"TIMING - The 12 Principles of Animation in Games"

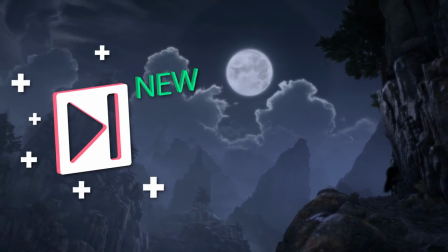Hello! My name is Dan, I'm an animator, and this is New Frame Plus, a series about video game animation.
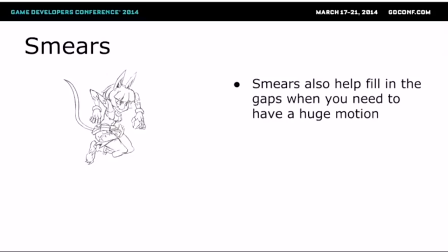When you're trying to develop your critical eye for this stuff, it really helps to be familiar with the fundamentals of the craft.
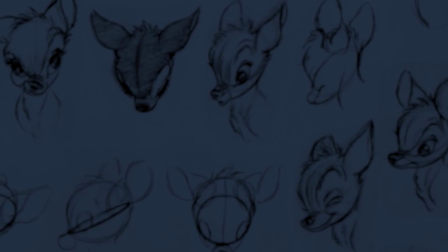And it doesn't get much more fundamental than the 12 Principles of Animation.
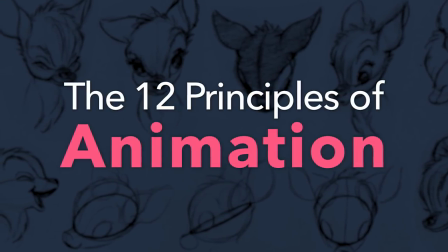For those of you who have not heard of them before, what we call the 12 Principles of Animation were first laid down in a book called The Illusion of Life,
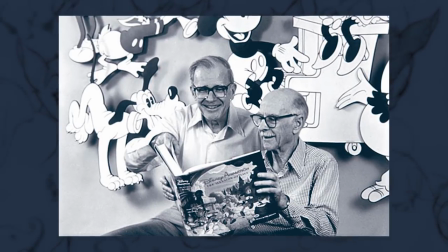written by some ex-Disney animators named Frank Thomas and Ollie Johnston.
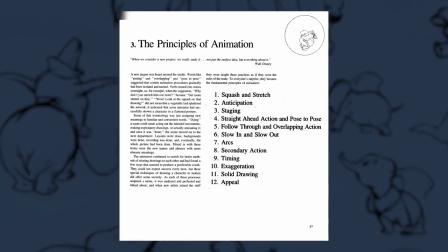These 12 principles were essentially a collection of techniques that were established by the animators of those earliest Disney feature films,
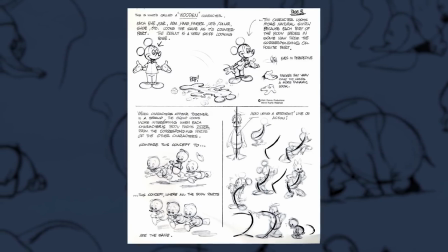and these principles form the foundation for the art of animation as we know it.
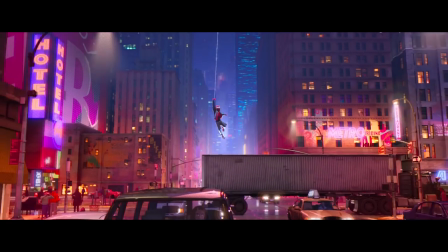Every animator working today has spent their career trying to master these basic fundamentals,
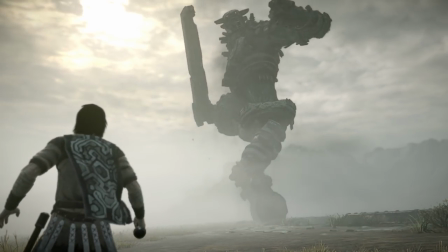and in this episode, I just want to talk about the first one, which is... Timing.
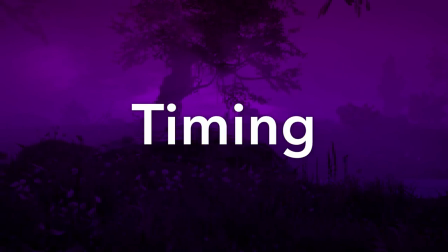Animation is a time-based craft, and that makes timing the most fundamental foundational principle of the Twelve.
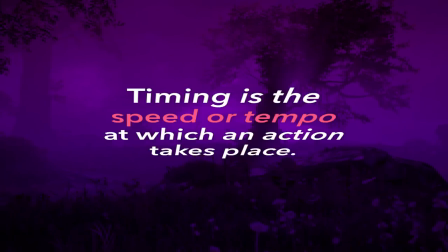It's about measuring change over time. Timing is the speed or tempo at which an action takes place.
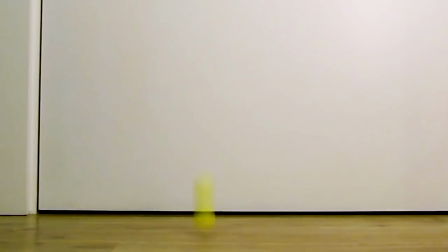Any action. It could be how long each successive bounce of a rubber ball takes before it slowly comes to rest.
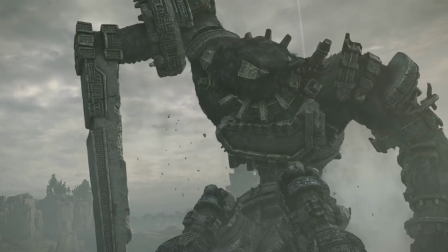It could be the rhythm of a character's steps. It could be the time it takes for an enormous colossus to get to its feet.
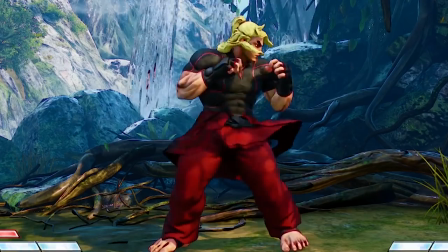Some actions have fast timing, like the rapid punches in a fighting game,
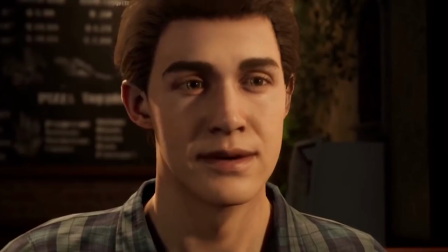or the sharp kick of a fired gun, or the quick blinks of a character's eyelids.
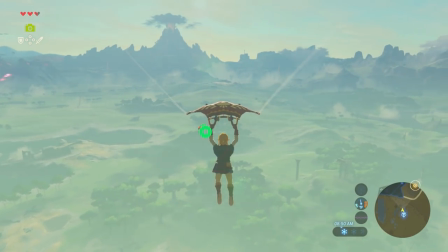Other actions have slow timing, like the leisurely descent of a paraglider,
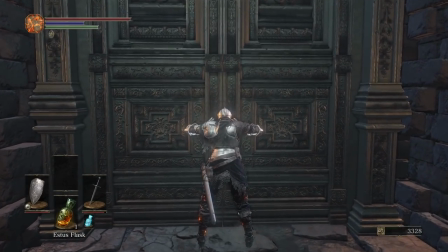the ominous opening of a Dark Souls door,
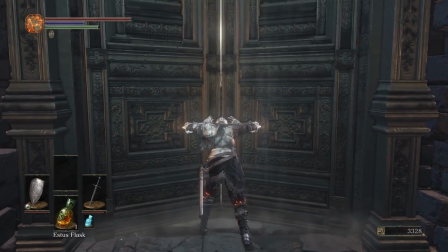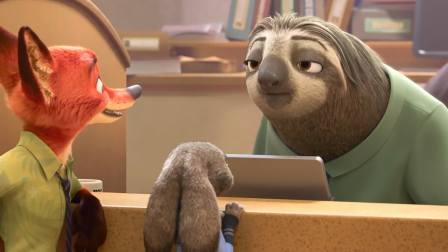or the facial expression of a sloth very, very slowly getting the joke.
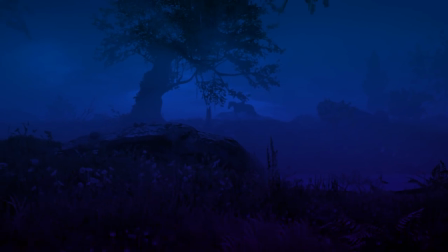On a surface level, this is a straightforward, obvious rule. Fast things happen quickly, slow things take a longer time.
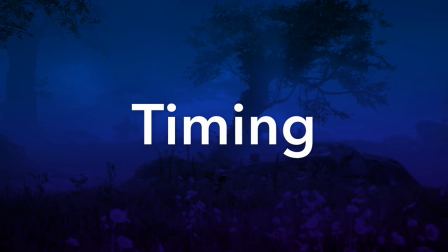Obvious, right? But this is the foundation upon which all of animation works, and it gets more interesting as you start to build upon it.
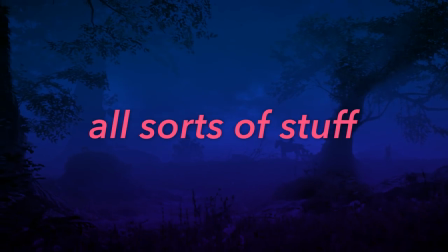Because you can use timing to communicate all sorts of stuff. Like, for example, size.
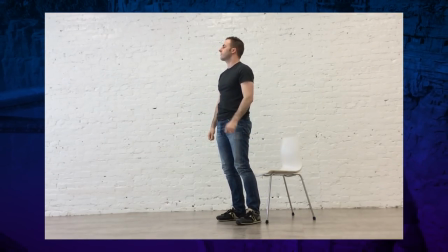Consider the action of standing up from a seated position. Let's say it takes the average person about two seconds to do that.
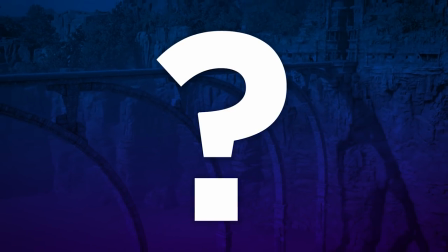But what if you wanted to make that person feel like an enormous colossus?
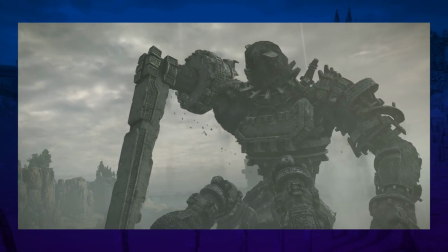To communicate that sense of scale and weight, you could time the action to take much longer, like maybe 5 or even 10 seconds.
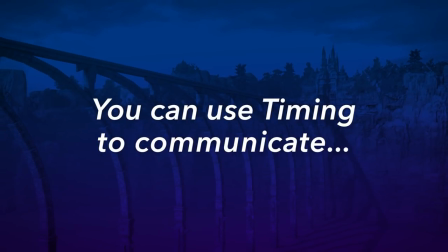But this goes beyond just physics. You can even use timing to communicate character and mood.
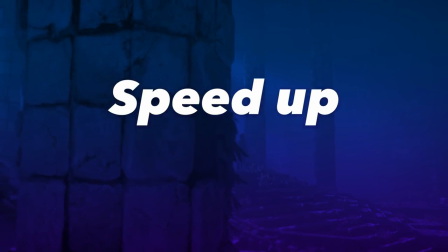If you speed up the timing of that standing action, you can make the character seem excited or maybe startled.
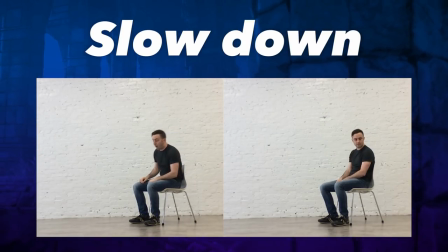Or if you slow the timing down, you could make them feel tired or maybe depressed. See, this is what makes timing so fundamental.
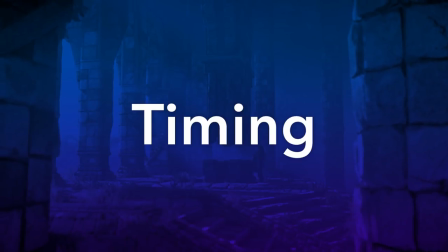It may be simple, but it influences everything.
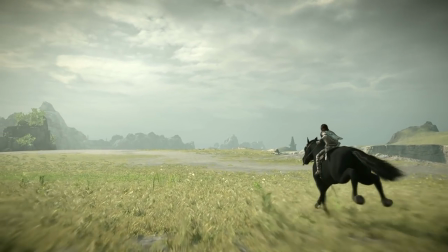Now, you can think of timing in terms of seconds or half seconds, but an animator is going to find it much more useful to think of timing in terms of frames.
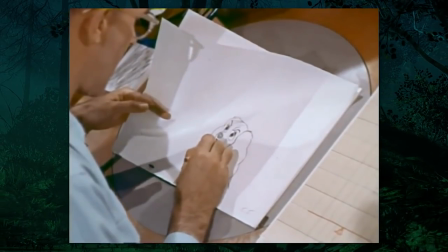The frame is the animator's standard unit of measure. For an old-school pencil and paper animator, a frame essentially meant a drawing.
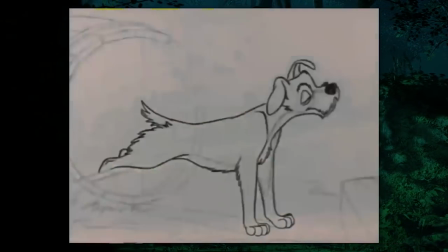Film runs at a constant 24 frames per second, so, assuming they were making a new drawing for every frame,
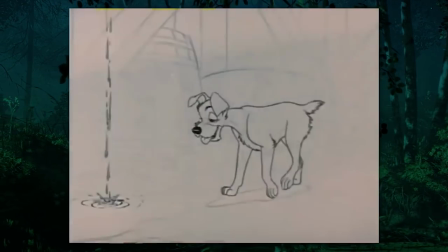which they didn't always, but let's just say they did, that's 24 drawings per second.
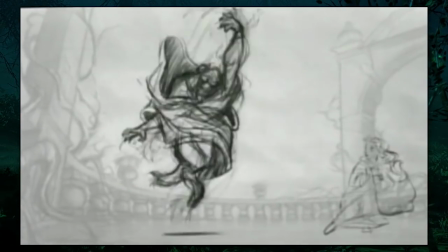The more frames, or drawings an action takes to happen, the longer that action appears to take.
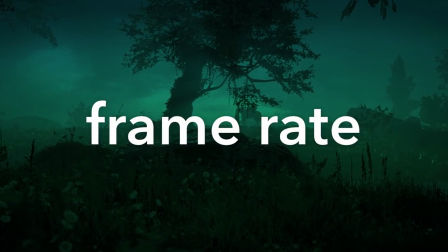Now, a lot of you might be used to thinking of frames in terms of a game's frame rate, where the number of frames the game renders per second is variable.
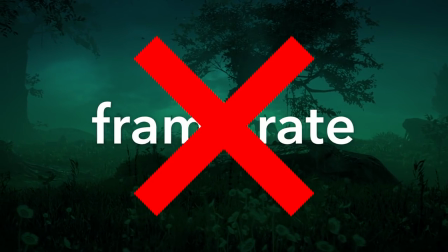But that's a fundamentally different, separate thing.
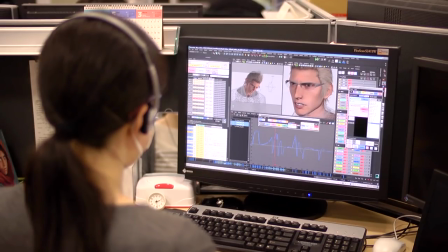For the Game Animator's workflow, we still need a way to measure time in constant units. so when we're actually animating characters,
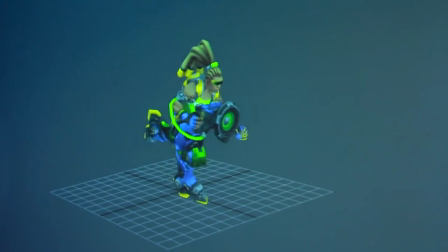we will think of frames just like those 2D animators did back in the day, as a constant unit for measuring time.
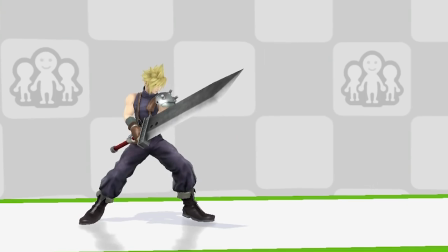At the rate of 60 frames per second, this attack animation is 48 frames long.
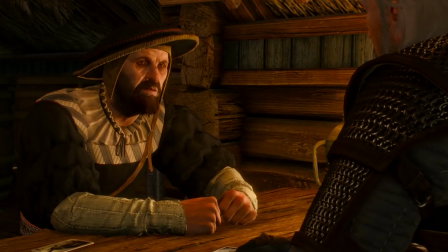Snake drawing his assault rifle takes about 14 frames. This conversational hand gesture from Geralt takes roughly 140 frames.
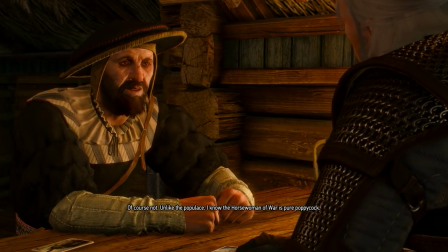You get the idea. Honestly, it's just easier than switching to milliseconds.
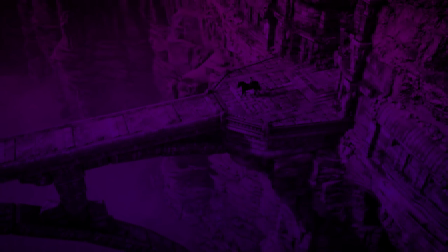Another important animation concept to understand in relation to timing is spacing.
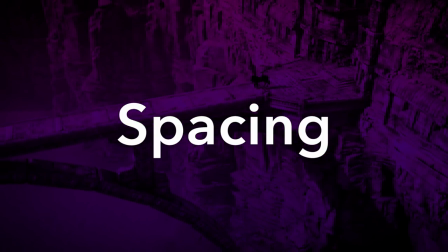Spacing isn't technically one of the 12 principles, but it is very closely linked with timing, to the point that these two concepts are almost always taught together. In simplest terms, if timing describes when, spacing describes how.
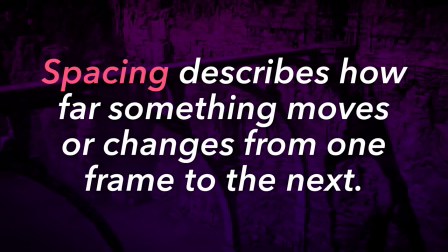In animation, spacing is about how far something moves or changes from one frame to the next. the bigger the change in position,
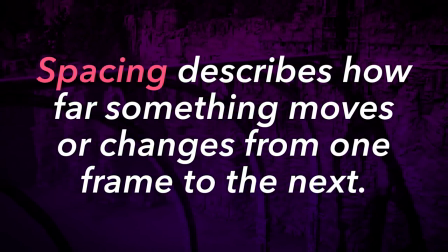the faster that movement will appear.
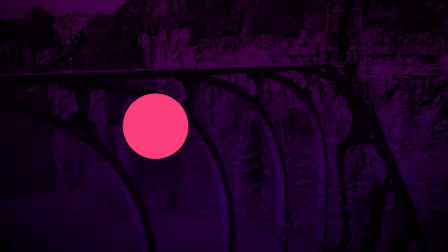So, say we have a ball, and it's gonna move from one side of the screen to the other side of the screen, and it's gonna take 60 frames to get there.
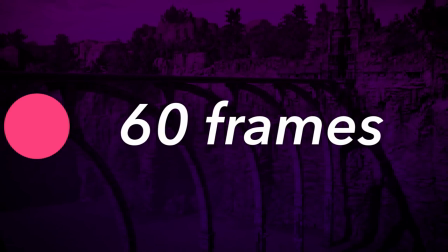So, okay, we know the timing, 60 frames. But how will it move from point A to point B?
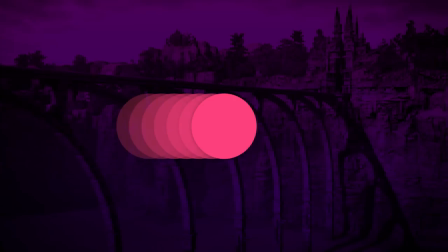It could travel with very even spacing, where it covers the same distance each frame and appears to move at a very linear speed.
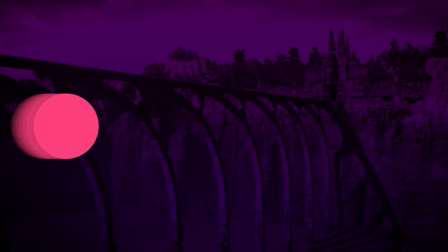But what if the spacing started out being much closer together, and then got further apart over time?
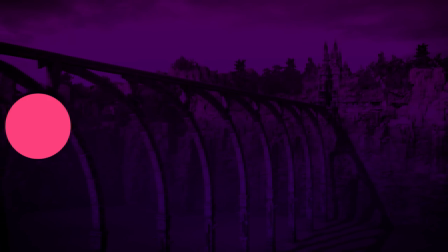That spacing would make it so that the ball appears to accelerate, starting much slower and reaching full speed by the end.
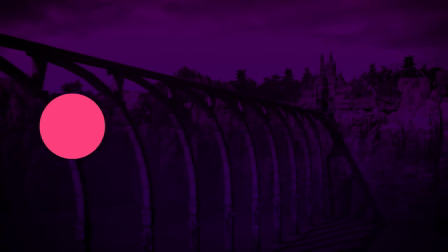And we could use the same technique to make it appear to decelerate at the end as well.
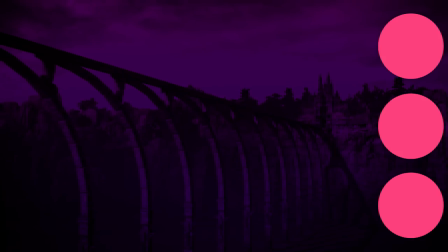By altering the amount of change you see from one frame to the next, you can make some pretty significant alterations to the feeling and perceived speed of the movement.
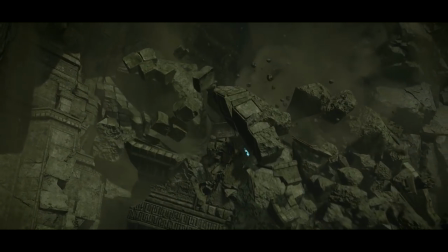One of my favorite examples to point to when explaining this principle is Shadow of the Colossus,
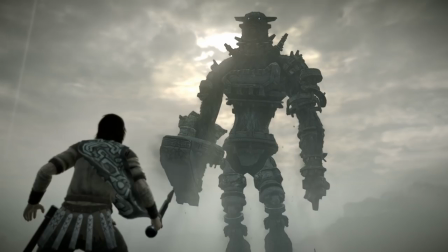because timing plays such a huge role in shaping that game's aesthetic. Obviously, the Colossi themselves are large creatures, and the slow,
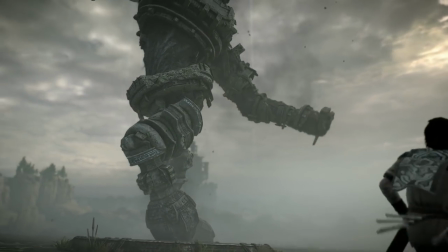heavy timing of their movement is instrumental in making them feel so enormous, but that's just the tip of the iceberg.
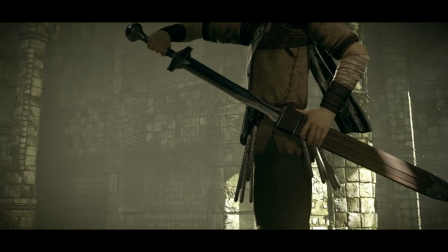Look closer, and you'll find that there's almost never a sharp, quick movement anywhere in this game.
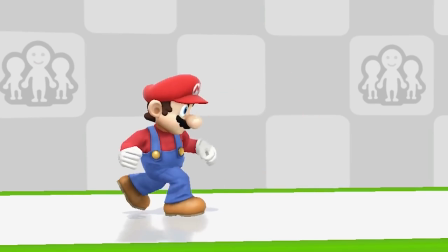You're not going to find any of that snappy, nearly instantaneous Smash Bros. timing in here.
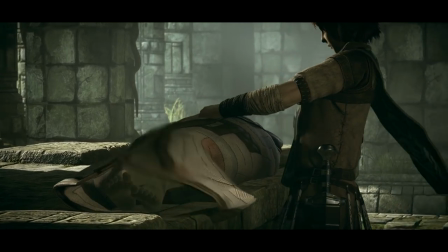In this game, even the small characters don't dart around. Everything moves with a softness, and a serene sort of nobility.
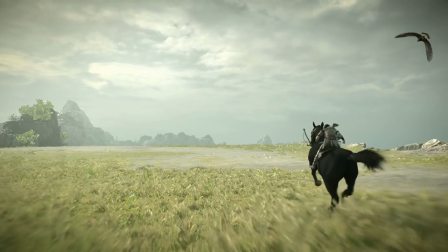And that aesthetic choice results in the entire game having this sense of majestic scale and importance, even when there's no Colossus in sight.
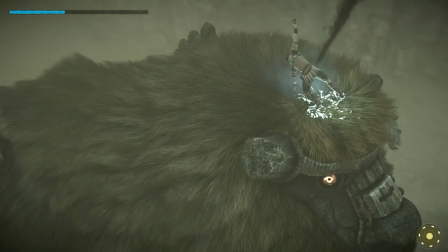That sense of majesty is achieved almost entirely through timing, through making everything in the game move just slightly slower.
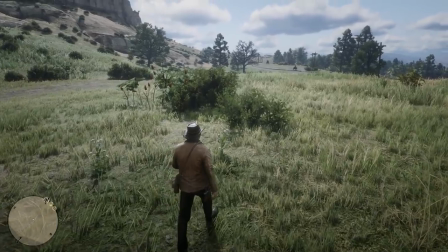Just enough to make it feel a little grander. The animation timing in Red Dead Redemption 2 tends to be relatively slow as well,
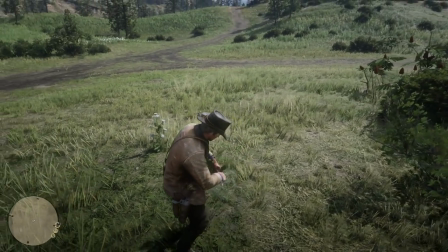but in a more naturalistic way, aimed at making its world feel more grounded in reality.
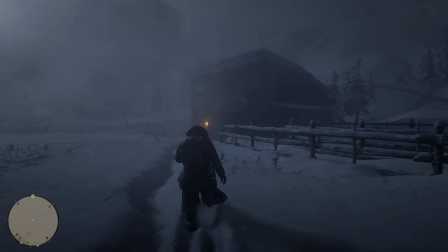And some folks may have expressed frustration at that slower timing, especially when it comes to actions that you've got to perform frequently.
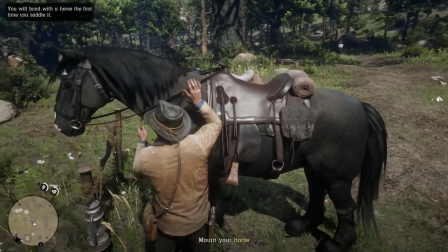Not gonna name names, but others have argued, and I think correctly that this slower,
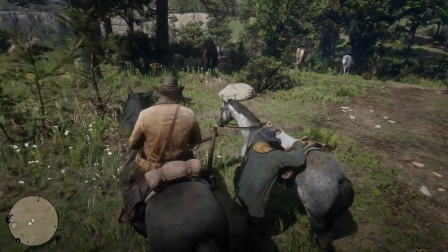more thoughtful pace is what makes the experience feel so faithful to the Western genre, both in terms of aesthetics and gameplay.
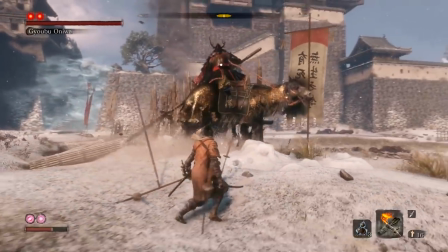And when you're creating animation for games, you have to consider the gameplay effect your animation's timing's gonna have.
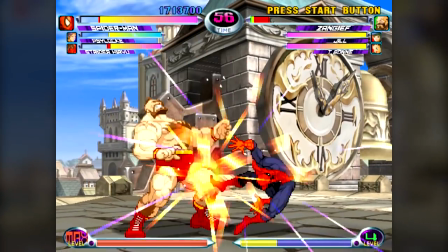For example, most fighting game animations have very fast timing.
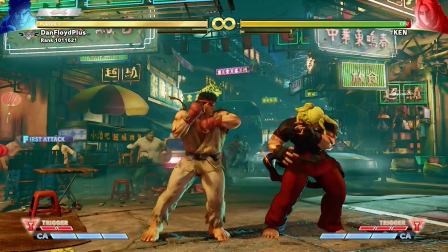A lot of the attacks seem to happen in the blink of an eye. Look at how few frames it takes for Ryu to go from idling to his elbow connecting with the opponent.
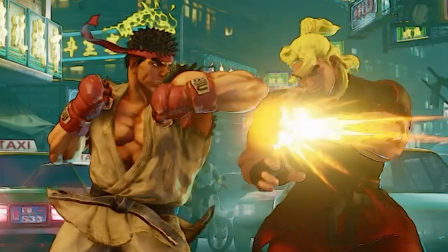That's like three frames, 1 20th of a second. And that fast timing is what makes fighting game characters feel immediately responsive,
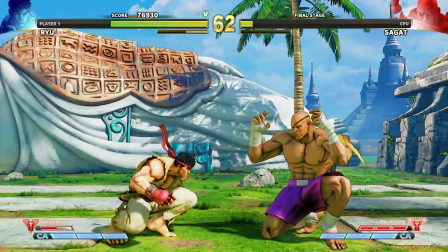but it also means that players have almost no chance of seeing an attack animation coming in time to react to it.
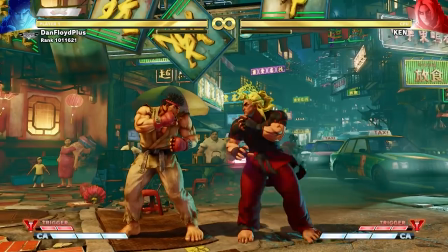The average person just CANNOT see and react to something in the span of three frames,
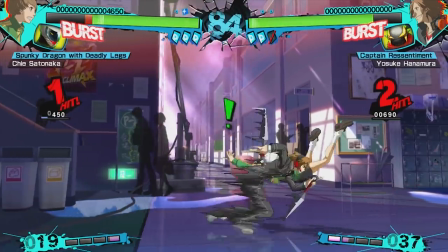and this creates a scenario where players often aren't reacting to the opponent character's animations,
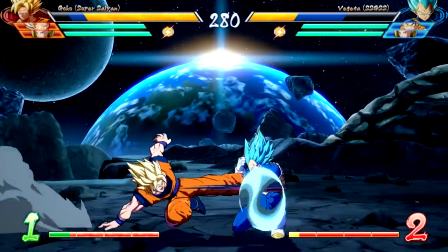but predicting what their opponent is about to do based on positioning and instinct.
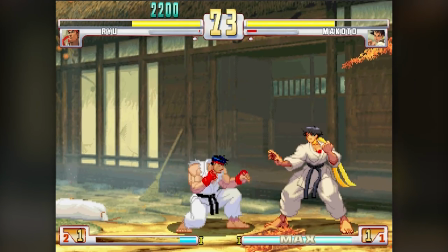Animation timing has not only shaped how these games handle, but fundamentally defined how they are played.
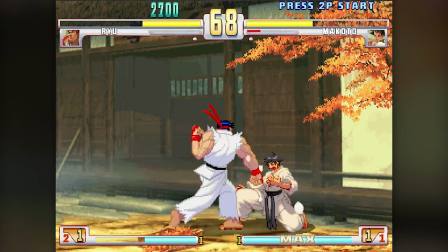But then, on the opposite side of the spectrum, you have games like Dark Souls.
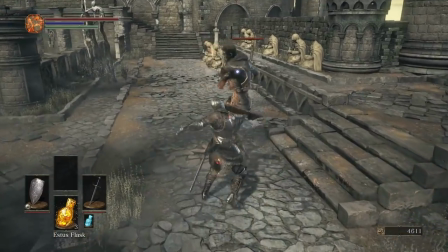Dark Souls combat animations have relatively slow timing, with long recovery phases.
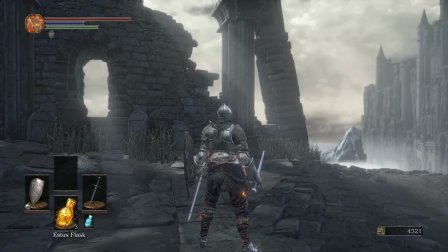Just look at the start-up timing for this basic attack with a longsword.
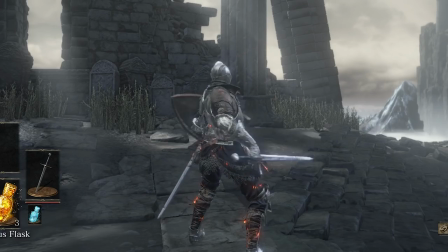That's about 30 frames from idle to the sword connecting, 10 times slower than Ryu's basic attack.